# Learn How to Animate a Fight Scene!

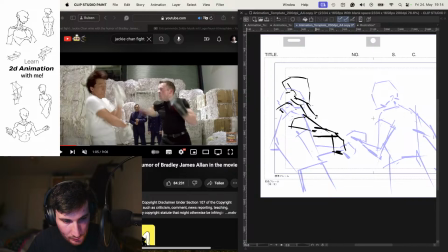And the other arm now up. Here blocking that punch.
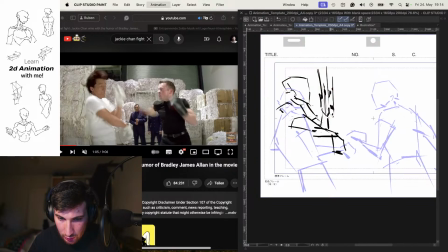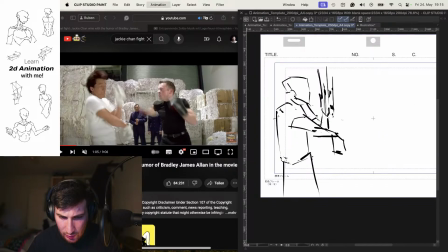Cool. So that's the one position here.
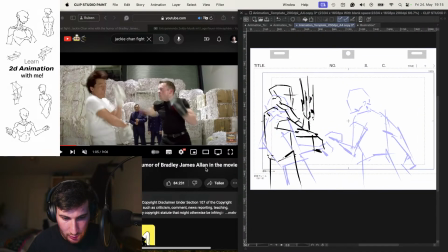Like that. And now the other one. Again going back and forth and see what's happening here. So the one hand is going backwards, he's opening his body.
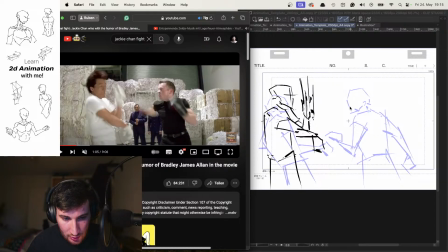The other one is going to the front and he's moving a little bit here to the back.
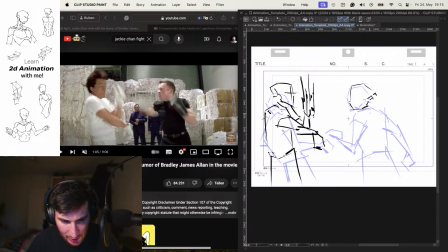And his head again is more sideways. Like that. Now we have one hand here. Like that. One shoulder here.
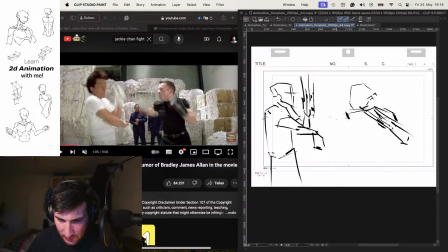And the other arm will move here to the front. So again, a lot of smear. There's also sometimes the question, Like if both arms, hands are in smear, do you understand the action?
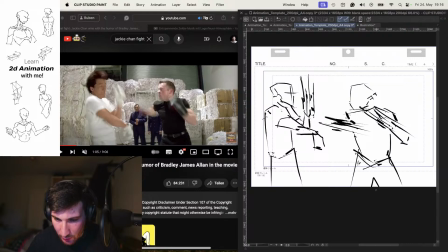But I think the direction of the smear and of the lines you're placing in then is important. So if the direction is like that and you indicating strongly the smear like that into that direction, I think can understand what's happening.
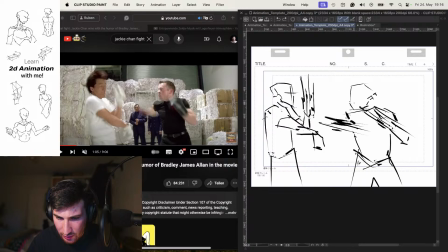And of course, to have a balance, a good balance of frames that are not sketched in smears and frames that are properly sketched out, I think,
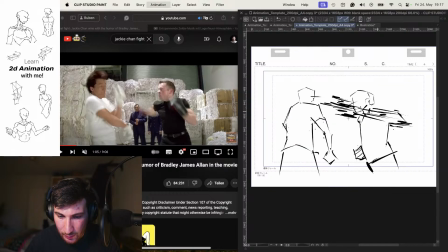is, yeah, how things work, so you can follow the whole animation. Cool. So we're here to the next one.
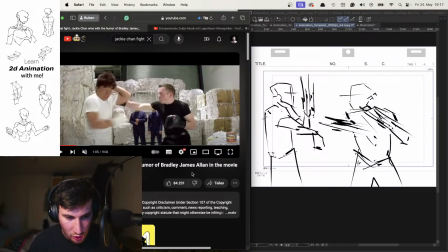See how much to the front do we want to go. I think one frame I always want to show is like where we have actually impact or contact. So like here we have contact.
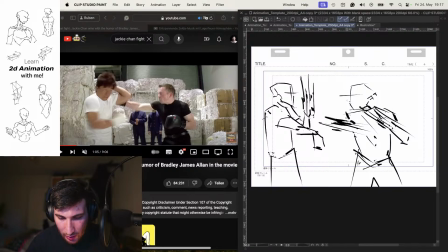So I think that's one of the most important frames here to add.
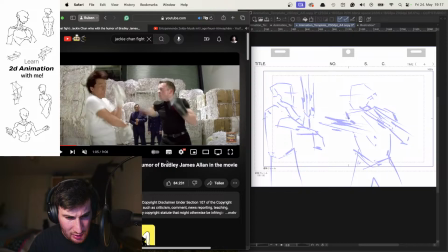So let's see what's happening. So his head is going to the front. His one arm, this right arm, like from the left character now, is going a little bit to the back.
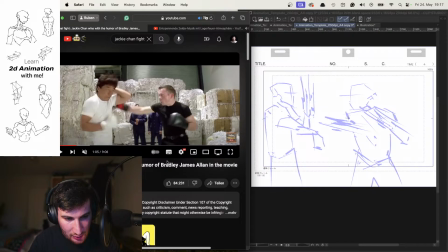And now the arm that is behind the body is going in front or behind his head and also up. So let's do first the head.
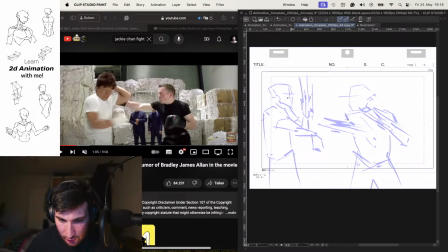The head here is going to the front a little bit. Like that. Then we have the shoulder here.